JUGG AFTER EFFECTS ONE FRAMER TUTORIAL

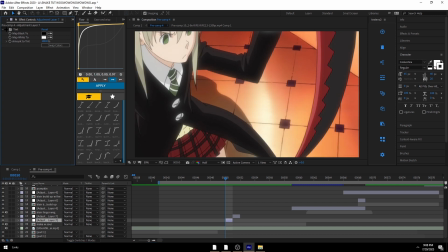They pretty much just map colors in a scene to be something else. So here it says map black to black, and then it says map white to white. This will just make white colors be white, and this will make darker or like lighter colors be white,
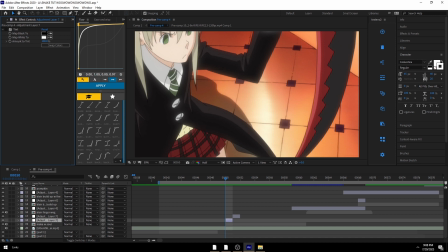and dark colors be black. Pretty obvious, self-explanatory stuff. But what you can do with this is if you want black to be, say, red, that would change this to be red.
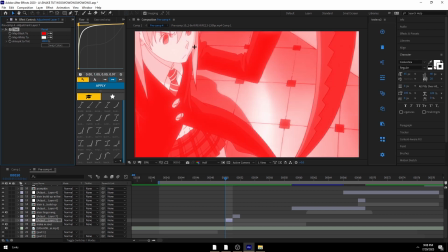And just pretty much anything that's dark to be red, keeping anything that's light to be white, or like gray, I guess.
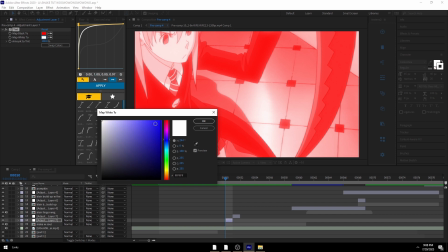And then if you wanted the white to be blue, you could have it be like this.
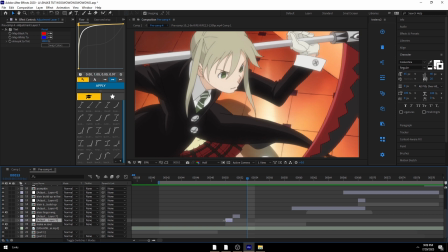which again adds some pretty interesting impact. I'm not going to be doing this, and instead I'm going to be taking colors directly from the scene just to make this pretty interesting. So the black would be probably like this color, the white would probably be like a light color in the scene, but not exactly white, so something like that.
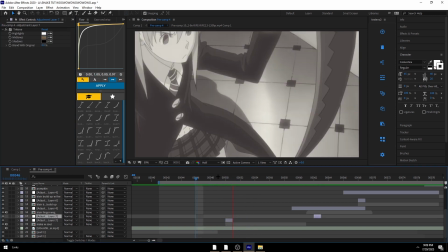And this way it works better with the scene. Or I could take colors from
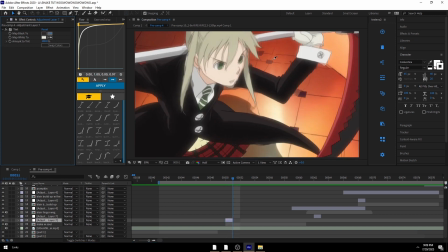like the background here with the flooring,
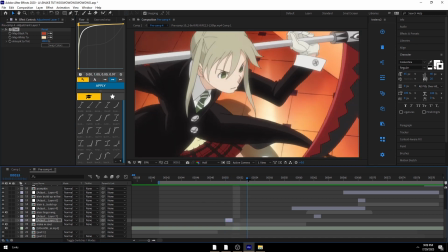map the colors of that to make it something like this.
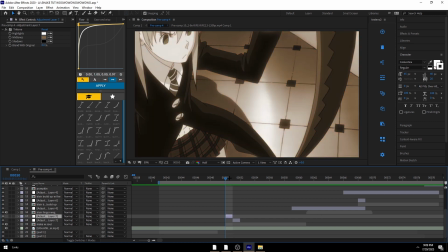Then they use another one framer called Tritone that I was talking about previously.
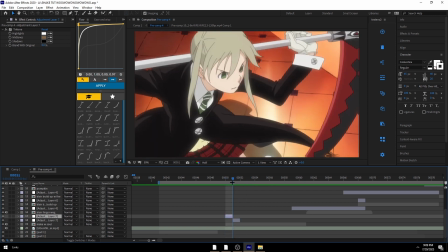It does something very similar, only instead it maps three colors,
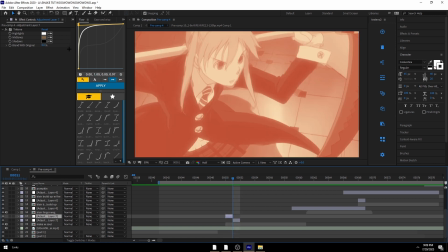and it doesn't map black and white, it maps highlights, shadows, and midtones.
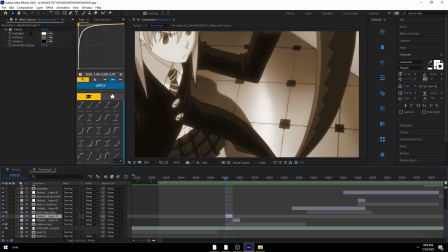Highlights would just be whites, lighter colors. Obviously shadows would be darker colors, and then midtones would be something in between.
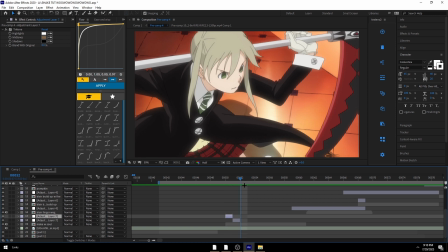So works very similarly to
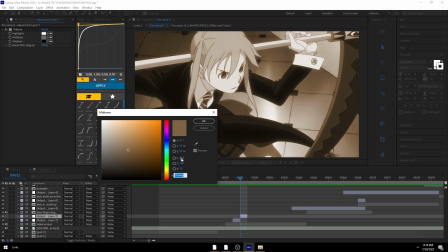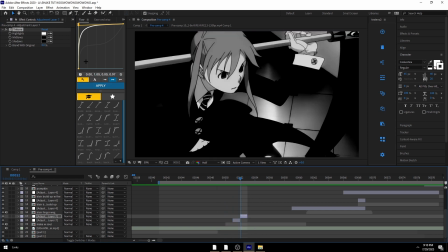tint, and you can get some pretty cool effects out of this. So if you make the midtones just be black, then you can get something that looks pretty dark like this.
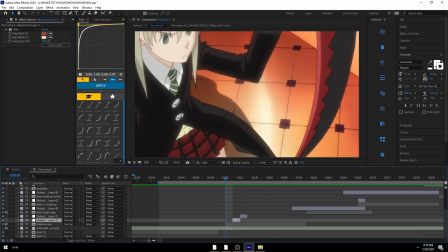And this will add a ton of impact to your scene.
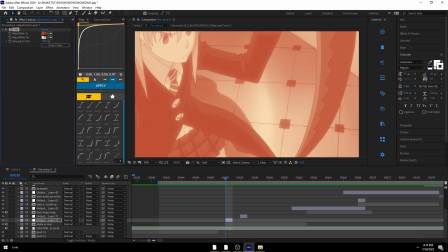So if you had like this be a brighter framer, let's say you wanted to map black to white, this would add a ton of difference in the scene.
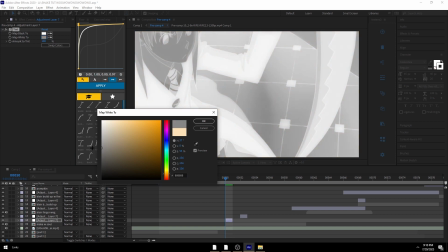And then say you want to add this to like a gray color,
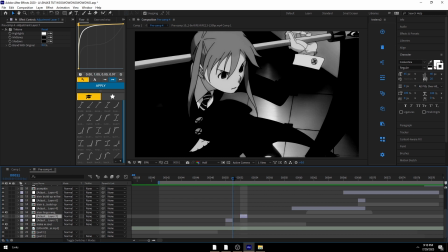and then you have this darker color right after it, or darker framer right after it, it looks like this.
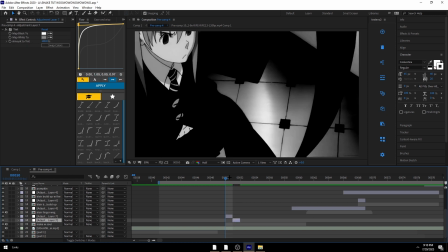You could even flip these around if you wanted to, just kind of mess with it.
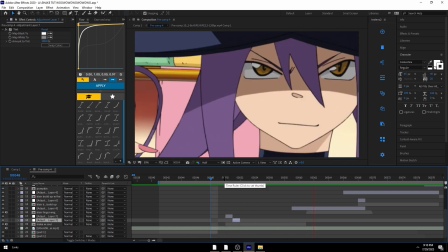So you like it a lot. And then you get something like this, which I think looks pretty good.
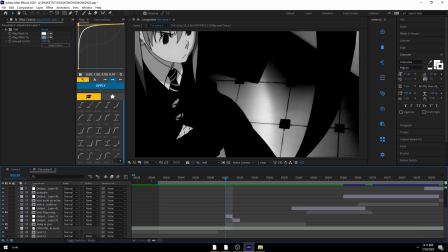I mean, it doesn't look phenomenal, but that's okay. I'm just trying to show you what each of these do.
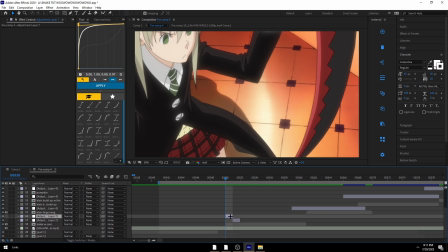Then there's effects like glitches. There's a ton of these, and pretty much all of them are going to be based around plugins. I'm just going to show you a few basic ones really quickly. My absolute favorite one to use would be Omino Diffusion, probably.
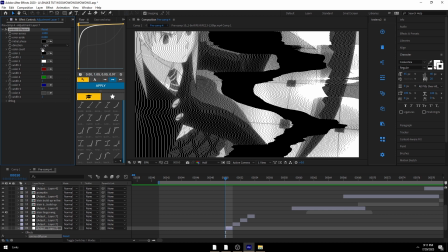It just works really well, especially when you work with blending modes, which I was actually supposed to show you first, but I guess I'll show a blend of those with this. So you can kind of mess around with these settings with Omino Diffusion.
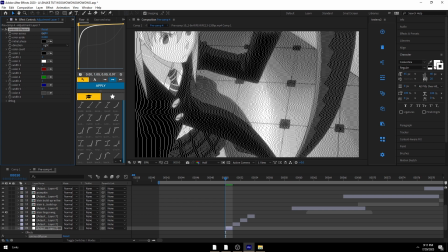I usually like making it so that there's no like massive tear in it, and instead it just kind of has this CRT-like effect on it.
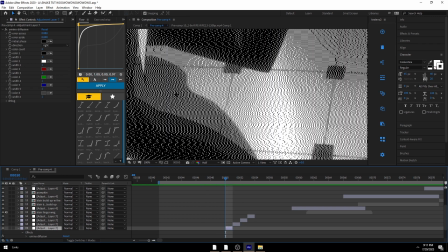And since this is very like in your face, especially with it having all these like pixelated differences in it like this,
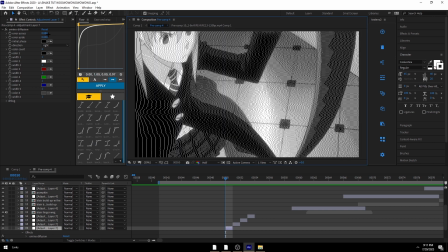I'm going to change this to have a blending mode. So you can have different blending modes by clicking on this button. It says toggle switches or modes.
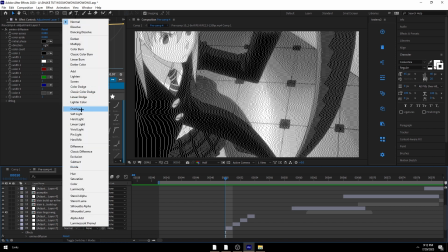You can go over here to modes, and then you can change it to whatever you want to use. So I usually like using add a lot.
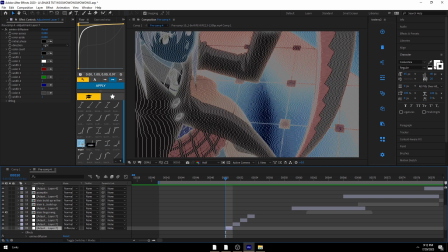I like using overlay. I like using difference. These will just kind of work for a lot of different things.